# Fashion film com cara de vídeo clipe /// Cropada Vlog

tropada, tudo bem? Eu sou Davi Valente e eu vou convidar vocês para conhecerem um pouco do set de hoje. A gente está rodando hoje uma mistura de publicidade com videoclipe. A gente veio a convite do Matheus Coutinho, do diretor.
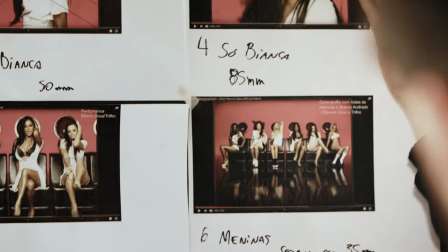[0:24]
Um novo produto está sendo lançado, da Boca Rosa. E nós vamos fazer o lançamento através desse blend de publicidade com videoclipe. Esse trabalho é um trabalho que a Mac Produções do Matheus Coutinho tem. Eles convidaram a Burst, que é a minha produtora com a Rubia Lima, para fazer todo esse suporte de produção.
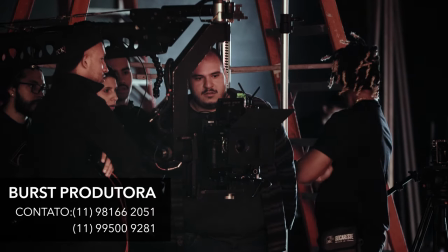[0:39]
A Burst, ela tem duas frentes, sendo uma delas ser uma produtora. E a outra, a gente brinca que a Burst é uma produtora dentro de uma produtora. Porque a gente dá todo o suporte de produção que for necessário. O Matheus, quando ele me ligou, ele tava indo pra Grécia, ele tava fazendo um outro trabalho, tava muito entendendo outras demandas. E aí liguei pro Davi poder me assessorar nesse projeto aí, pensar em tudo em solução de câmera, set, iluminação, o que que eu tinha na cabeça, o que que a marca tinha na cabeça,
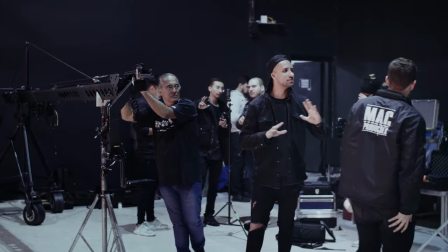[1:03]
o que que a Bianca tinha na cabeça, que é o mais importante. Então, basicamente, hoje a gente tá num estúdio com uma equipe maravilhosa, com profissionais fodas, tanto da minha produtora quanto da produtora do Davi.
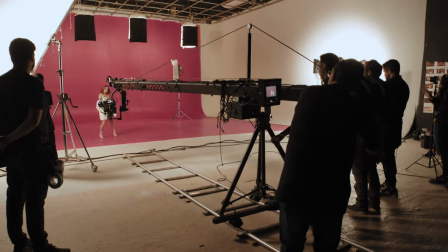[1:12]
A gente tem um fundo rosão, um fundo pink, onde a gente vai fazer muito material de beleza,
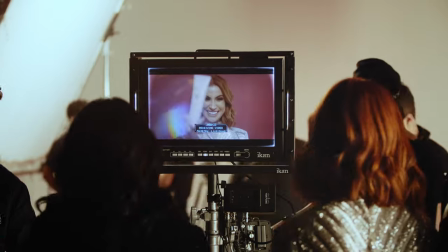[1:18]
onde a gente vai trabalhar muito close, muito slow, pra gente poder valorizar esse lance do cabelo. Ok? Feliz? Contente? Super. Tudo bom pra ele? Então massa, então vamos. É nóis. Esse trabalho, eu e a Rubia estamos assinando a direção de fotografia, nós fizemos toda a pesquisa de referência, mapa de câmera,
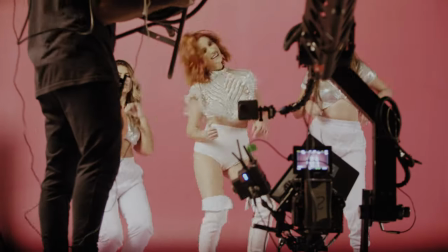[1:41]
de luz, a gente pensou tudo, projetou junto, como seguir uma estética beleza e videoclipe. De luz, basicamente, a gente tá com uma linha de fundo com 5 space lights. Corta, mentira, tudo sacanagem, tá tudo certo, brincadeira. Monstrão, viu? Esse é o cara, esse é o cara. Esse é o cara, esse é o cara. Cropada, esse é o cara. Esse é... caralho! Na linha de fundo, a gente tá com 5 space lights de 6.000 watts,
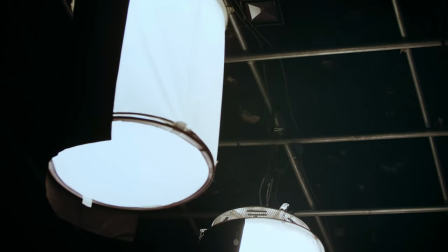[2:01]
mas pra poder ter um ajuste fino da luz, né, nem sempre você precisa do refletor ou da lâmpada que você tem no talo da potência.
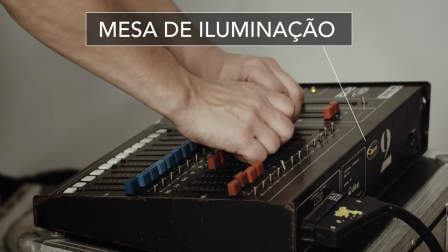[2:08]
Então a gente direcionou todos eles no dimmer, a gente tá com tudo dimmerizável, né, tanto o butterfly aqui da frente, quanto a linha de space lights atrás. Então a gente descobriu que tava vindo muito forte o space light, baixamos todos pra mais ou menos 20, 30% de potência. A gente tá trabalhando aí com space lights de mais ou menos 6.000 watts, então a gente deve estar efetivamente usando desses 20, 30% da potência, que seria 1.500, 2.000 watts mais ou menos. O Space Light, ele é difuso, né? Ele espalha 360 graus para o ambiente essa luz. Então, por isso, a gente tinha que tomar cuidado com essa luz não voltar muito e não acender o resto do estúdio.
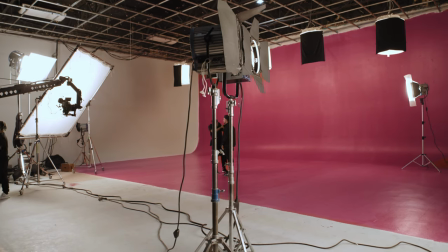[2:39]
As paredes aqui do estúdio, elas são brancas. Então, se o Space Light, ele não tivesse bandeirado, a gente ia ter um vazamento de luz muito forte para as laterais.
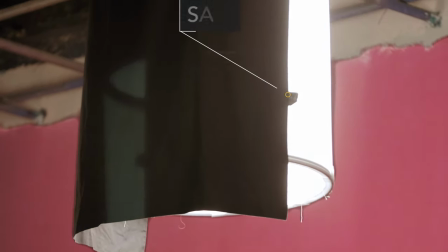[2:47]
Então, o Sandy, que é o nosso gaffer, nosso chefe de elétrica, ele fez uma saia em volta desses spaces para a luz correr apenas para o fundo.
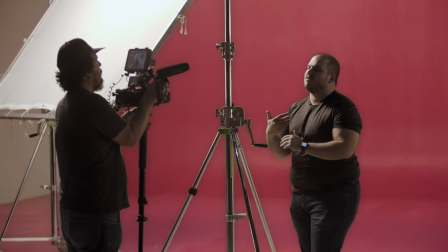[2:55]
Então, a luz correu para o fundo e não vazou muito para as laterais. Para fazer o nosso ataque principal, o nosso key light do inglês, luz-chave, né?
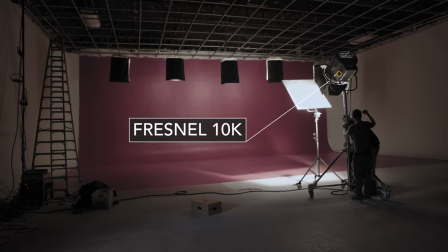[3:07]
A nossa luz principal é um fresnel de 10.000 watts, tungstênio. Esse fresnel de 10.000 watts, como ele é muito forte, ele tá com difusão dupla.
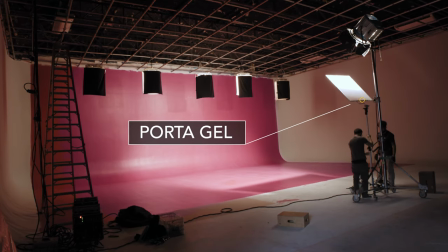[3:14]
Então a gente tem um porta-gel de 1 metro por 1 metro, onde tem uma folha de papel Tecron, que é um papel que ele amacia a luz, né? Ele difunde um pouco a luz. Só que ele, sendo pequenininho, ainda dá uma luz muito dura, né? Então ele é a primeira camada de difusão.
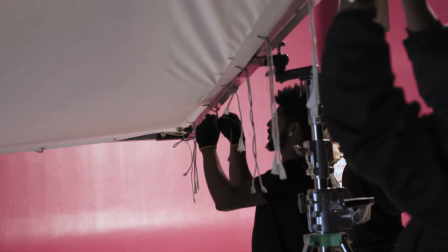[3:27]
Pra gente colocar um butterfly, se eu não me engano, ele deve ter aqui uns 3 por 3 metros com tecido paraquedas, que também é uma difusão. Então essa difusão dupla do 10.000 vai fazer a luz chegar nelas bem macia, bem doce. A gente tá falando de um filme que é de moda, mas também é videoclipe.
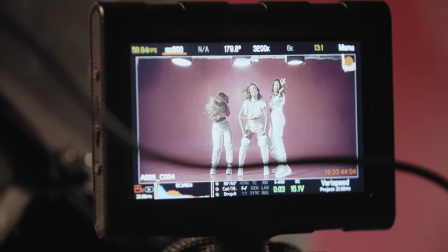[3:41]
A luz de moda geralmente é uma luz absurdamente macia no eixo da câmera. O que a gente tá fazendo aqui é quebrar um pouco o eixo.
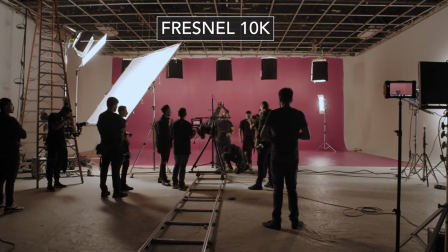[3:48]
Então a gente tá com esse fresnel de 10.000 atacando pela esquerda do nosso set. Ele não tá vindo totalmente de frente, né, fazendo essa luz de beleza, para dar um pouquinho de contraste também.
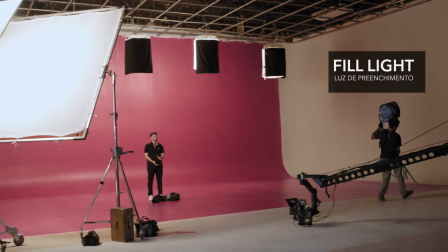[3:56]
E para fazer a compensação do outro lado, o nosso fio light, a nossa luz de preenchimento, é um fresnel de 5.000 watts rebatido na parede branca.
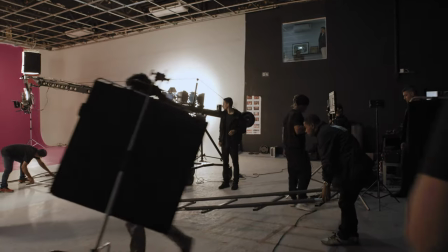[4:04]
O bom de você ter uma parede branca é você consegue usar ela para rebater, para refletir essa luz. Uma luz de beleza, não é tão chapada de frente, ela faz um pouco de passagem, um contraste. A gente tem um contrinha também para dar uma desenhada, um brilhinho de cabelo, alguma coisa do tipo fraquinho lá no fundo, 2K.